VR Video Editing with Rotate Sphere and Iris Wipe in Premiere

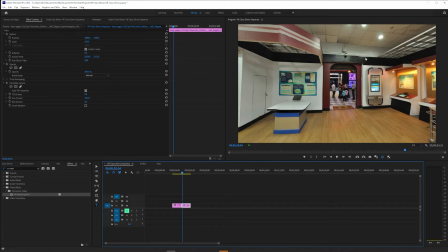(4:08)
And so that match cut might help make the edit seem more thought about, more planned.
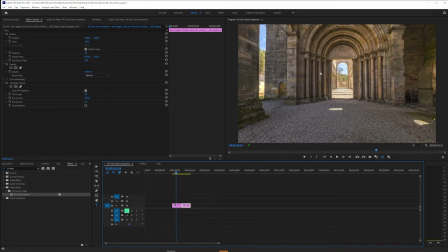(4:15)
Now, of course, we can't know for sure this is where people are looking. It might be that people are looking over here in a bright area.
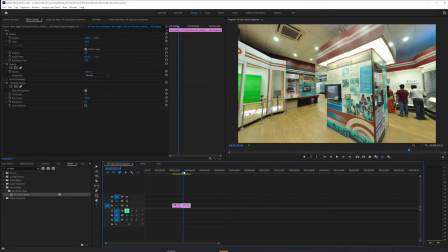(4:23)
So we can see, does that gain us anything when we look at a point of interest B or C, and just see like is there anything we can do to polish this edit a little bit.
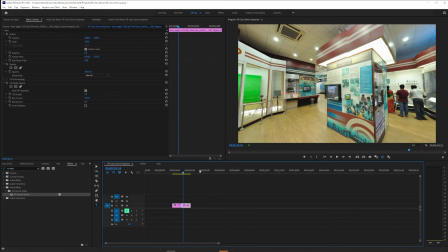(4:40)
So while you won't have as much control over look specifically at this one thing in close up, you can think about which parts of the VR frame are more likely to command attention, and then what is happening at that transition.
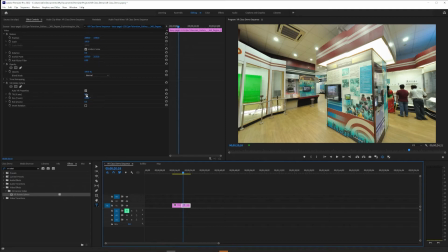(4:58)
The other thing, incidentally, you can do with VR Rotate Sphere is sometimes people will film upside down. Let's say they hang a camera from a ceiling with a monopod instead of tripod on the floor.
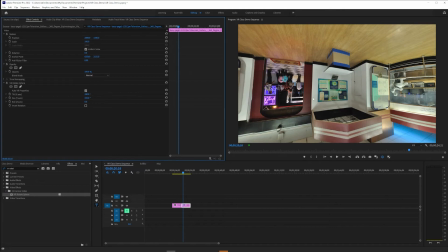(5:12)
So you could 180 to flip the whole image upside down if necessary.
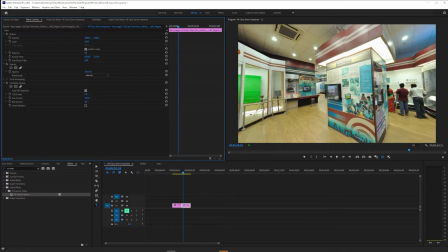(5:19)
You can also roll on the Z-axis.
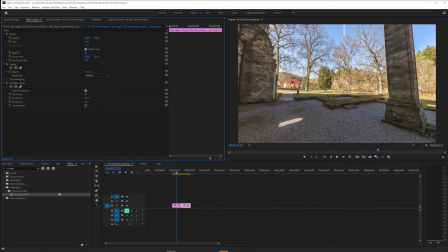(5:21)
This is especially useful if you have your tripod sort of out of level on inconsistent terrain or something like that. You can change where the horizon is. So you might just do subtle rolls unless you were looking for an extreme effect for some reason.
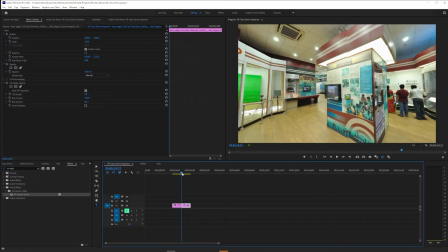(5:41)
The last thing to think about at a transition, at least in this tutorial,
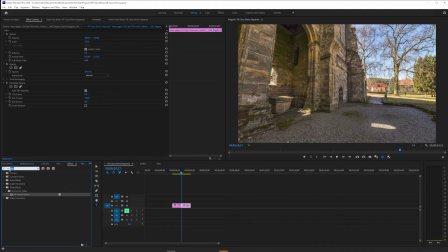(5:45)
is that there are indeed VR transitions in Premiere. And like many video edit transitions, some of them are a little tacky. But I want to point your attention to the VR iris wipe.
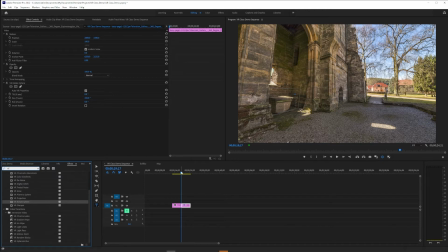(6:03)
I know that typically in flat film editing, a hard cut is almost always the answer, and when it's not, maybe a cross dissolve is the answer.
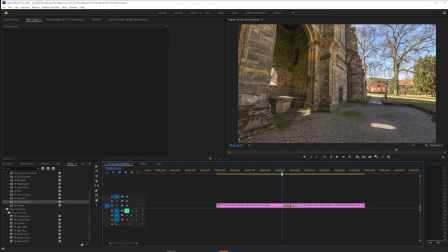(6:15)
And I could cross dissolve here, and it would do what we would expect it to do, and that could be fine. But I want to point out that unlike in flat film, I think wipes and iris wipes in particular are not as tacky,
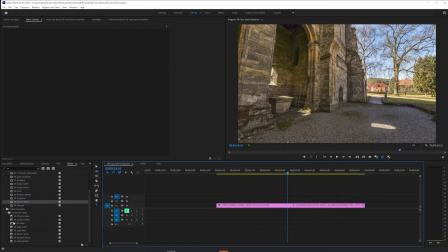(6:34)
or at least not as stylistically forward as they might seem in classic film editing. And here's the reason. If I throw an iris wipe on a spherical video,
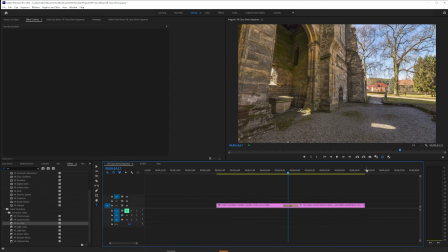(6:49)
the wipe is typically so large, it takes up so much space,
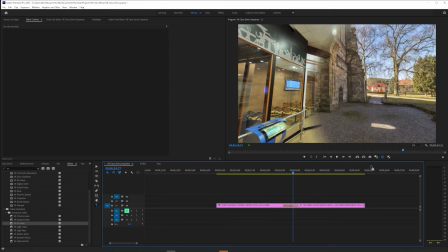(6:56)
just geometrically, that we almost see it like a cross dissolve, just one that has a directionality to it.
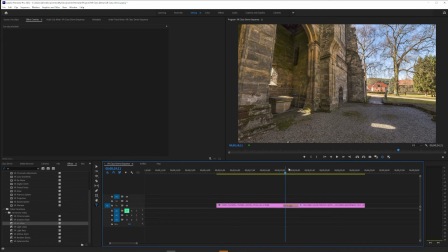(7:06)
So if we happen to be looking this way,
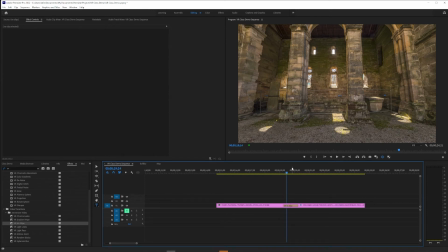(7:10)
and then you notice that a transition kind of sweeps off to the right,
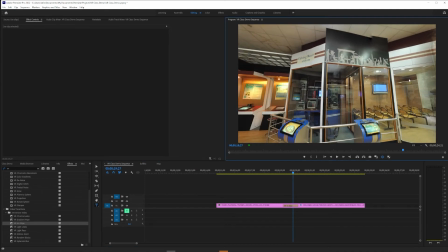(7:18)
as I frame by frame that, we're probably likely as viewers to turn our heads and follow that transition.
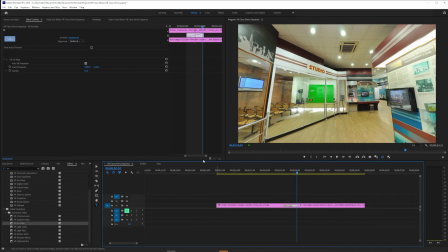(7:27)
So if we use the VR iris wipe and you click on the wipe itself, the little kind of band-aid that connects the two clips here, you can change what's called the point of interest. And let's see if I flip it around,
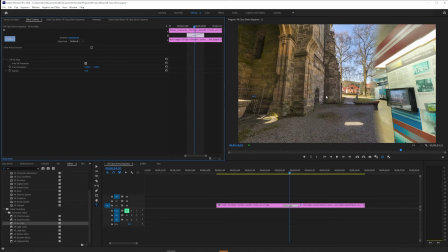(7:48)
I could potentially try to draw our eye towards
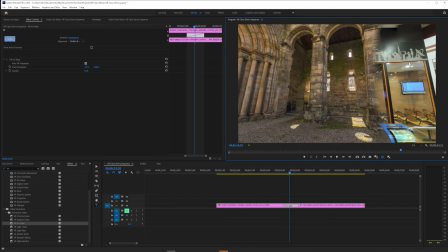(7:55)
that doorway that we were interested in earlier.
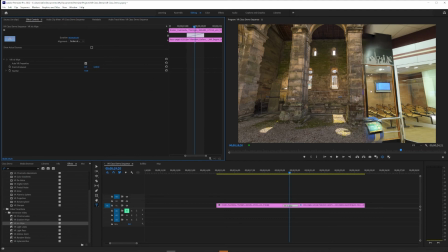(7:58)
So maybe it's really just like 0 by 1440.
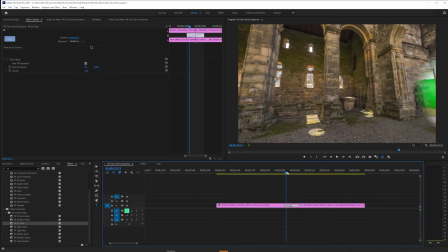(8:04)
And then, if we were looking this way and then our transition came frame by frame,
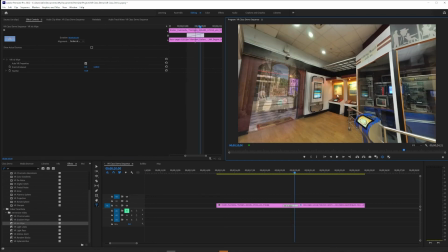(8:10)
we're probably likely to turn with it and follow it to that door.
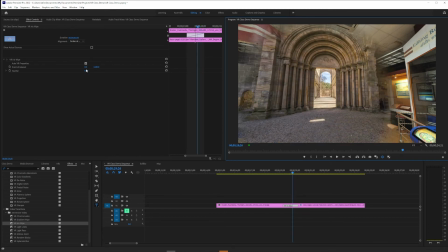(8:16)
So using that point of interest coordinate, you can set it anywhere. You could set it up, down, partway, anywhere in the 360 sphere.
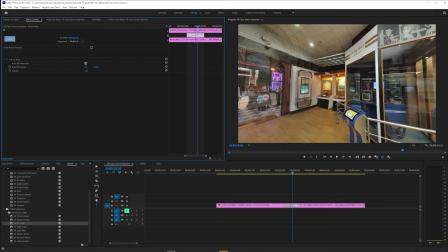(8:28)
The one other component that it has is a feathering effect. And so with feathering turned way, way up, this can really effectively be a cross dissolve that just has some directionality to it in the immersive space.
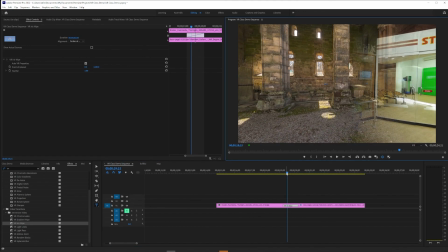(8:44)
So it can avoid some of what you might
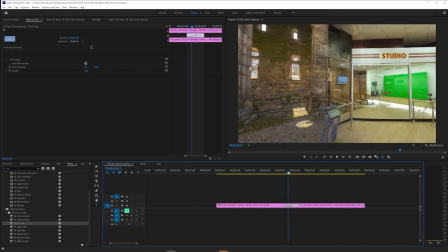(8:48)
associate with the cartoony Looney Tunes-ness
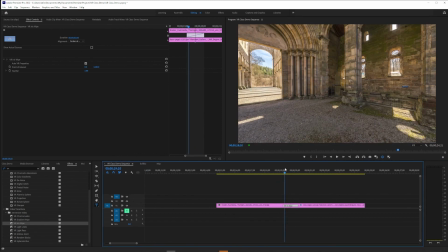(8:53)
of a typical iris wipe by making that transition and just guiding our eye towards the next thing we want people to see.
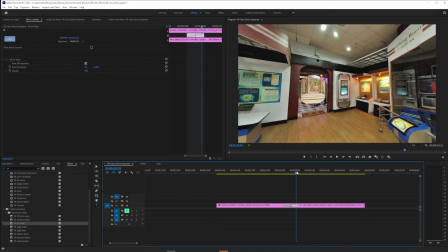(9:02)
Of course, if you want that Looney Tunes look, you can turn the feathering all the way off and get something that's much more cartoony.
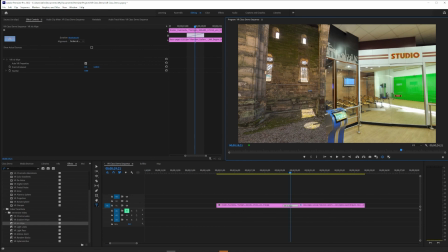(9:11)
So those are two tricks that I use to edit between scenes in VR video, making sure I rotate to an appropriate match cut and using an iris wipe to direct attention.